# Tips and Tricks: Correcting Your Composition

Composition, simply put, is the arrangement of elements in your frame. But how do you arrange them in a way that's pleasing and one that's relevant to your story? Hey, I'm Verena from You Storytelling, and if you haven't heard, we're a little obsessed with story, and we believe that every decision that you make in your film should reflect and support your story.
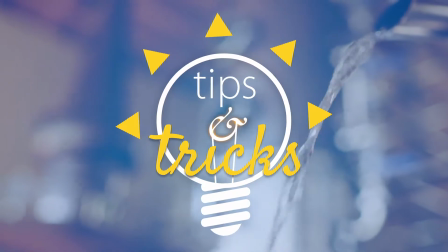Now, when it comes to composing a shot,
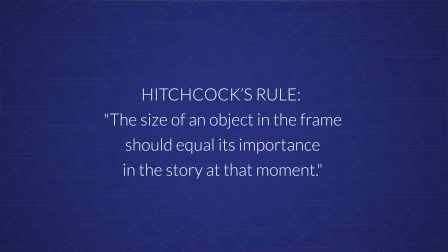[0:38]
we always go back to Hitchcock's rule that the size of anything in your frame should be related to the importance of the subject in your story at that moment.
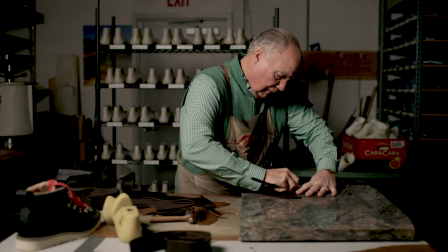[0:46]
For example, in a story we just filmed at Prairie Shoe Factory, the main character Bill creates custom handmade shoes.
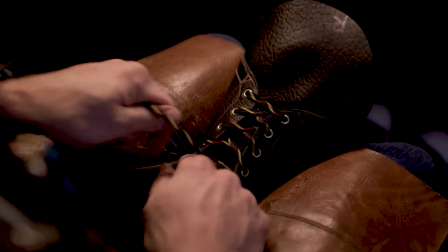[0:53]
The product of his handiwork, the boots and other shoes, are a large part of the outcome of the story, and it's appropriate to make them large in the frame. So today we're going to look at a few tips that will help you in composing your shots and keep it relevant to your story. But before we go into our tips, let's discuss the biggest mistake people make when starting out. Here it is: centering the subject of your image. I don't know what it is, but it seems like we all have a natural human desire to center things. But the easiest place to start when learning composition is with something I'm sure you've heard of, the rule of thirds. This theory or rule defines what is a pleasing composition within a frame to a human eye. With the rule of thirds, imagine there are a set of lines that divide the frame in equal thirds, both horizontally and vertically. The human eye naturally gravitates to the 4 intersecting points of these lines,
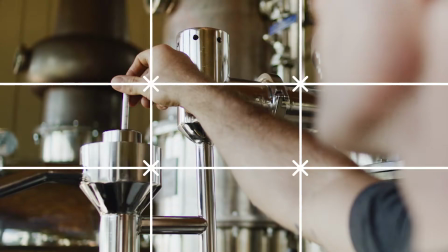[1:47]
and the rule says that these points are the ideal spot to place objects in your composition.
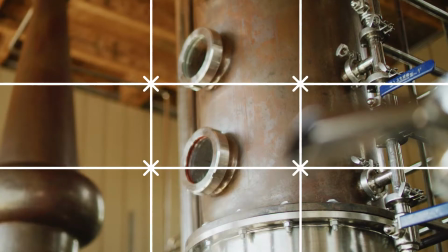[1:52]
Okay, now let's dive into the 4 ways you can better your composition.
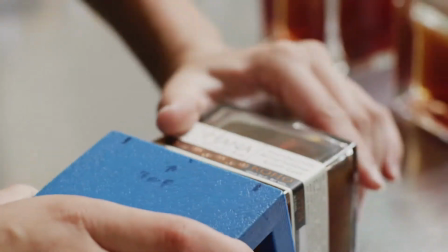[2:01]
The first tip is one that graphic designers use all the time, and it's called the squint.
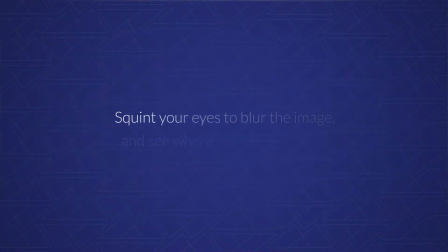[2:06]
Look at your image, then squint. When you're slightly out of focus, what you're paying attention to is where your eye is drawn. You want to think about if your eye is going where you want your audience's eyes to go.
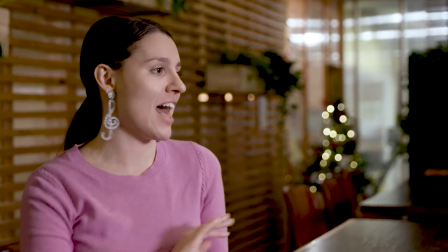[2:16]
For example, if we're filming at an interview and there's a window or a bright light right behind the subject, when I squint, my eye is drawn to that light, but in most cases we don't want the audience to pay attention to that light. We want them to focus on the character's face or his hands or what he's actually saying.
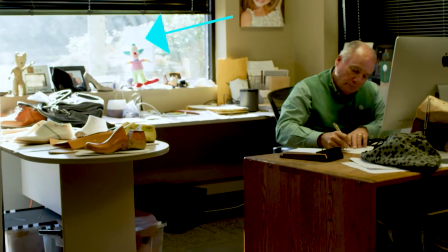[2:32]
So we need to switch our lighting or reframe the composition so that we can get that result. The point is that you need to be constantly evaluating where your viewer is looking versus where you want them to look. That's a critical point because you can miss the story if your composition directs the attention to the wrong subject.
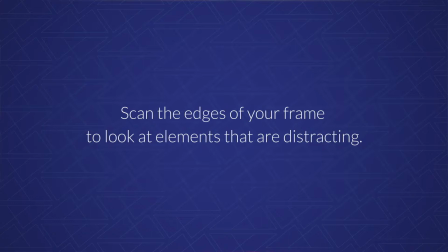[2:51]
The second tip is to scan the edges of your frame. So before you hit record, stop, look at your screen and glance at each edge of your frame, because this is often where you can make minor improvements that make a big difference in the composition.
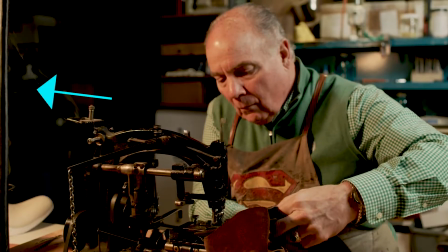[3:05]
There might be a pole that's just barely in the side of the frame, or you have half of the window framed in the shot, but not the whole thing. You can clean up your shot by fully removing or adding in these elements. So take a short moment and before you hit record, look at all 4 edges.
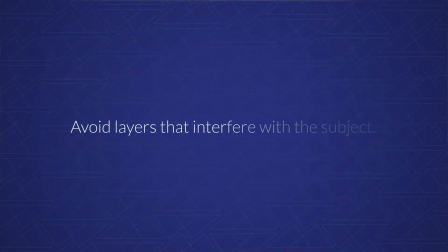[3:23]
The third point, look at the intersections of your layers in your shot. This is important, especially as it relates to any people in your frame. You want to avoid any layers that behead or dissect or interfere with your talent, as it's very distracting.
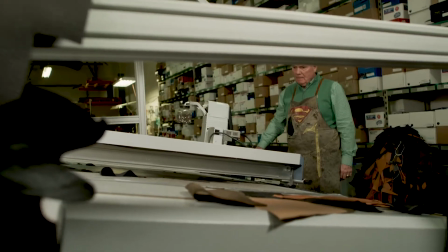[3:37]
It's easy to hit record and we don't notice that a pole or a railing looks like it's cutting off the talent's head. Pay attention to your character and how they are balanced with the background. The layers in your frame should complement the character.
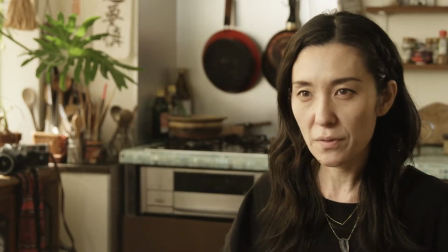[3:49]
They should fit and live in the background and not frame a person in a way that's funny or silly or looks unrelated to the story.
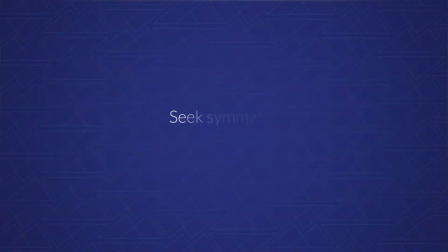[3:58]
And tip number 4, seek symmetry. Symmetry is a powerful tool for composition. Often when we are shooting scenes, instead of using symmetry and having really clean lines, we tend to be 10 to 15 degrees off. So take a moment, look at the lines and objects in your frame and see if moving a step to the right or left would balance out your scene, allowing lines to be straight.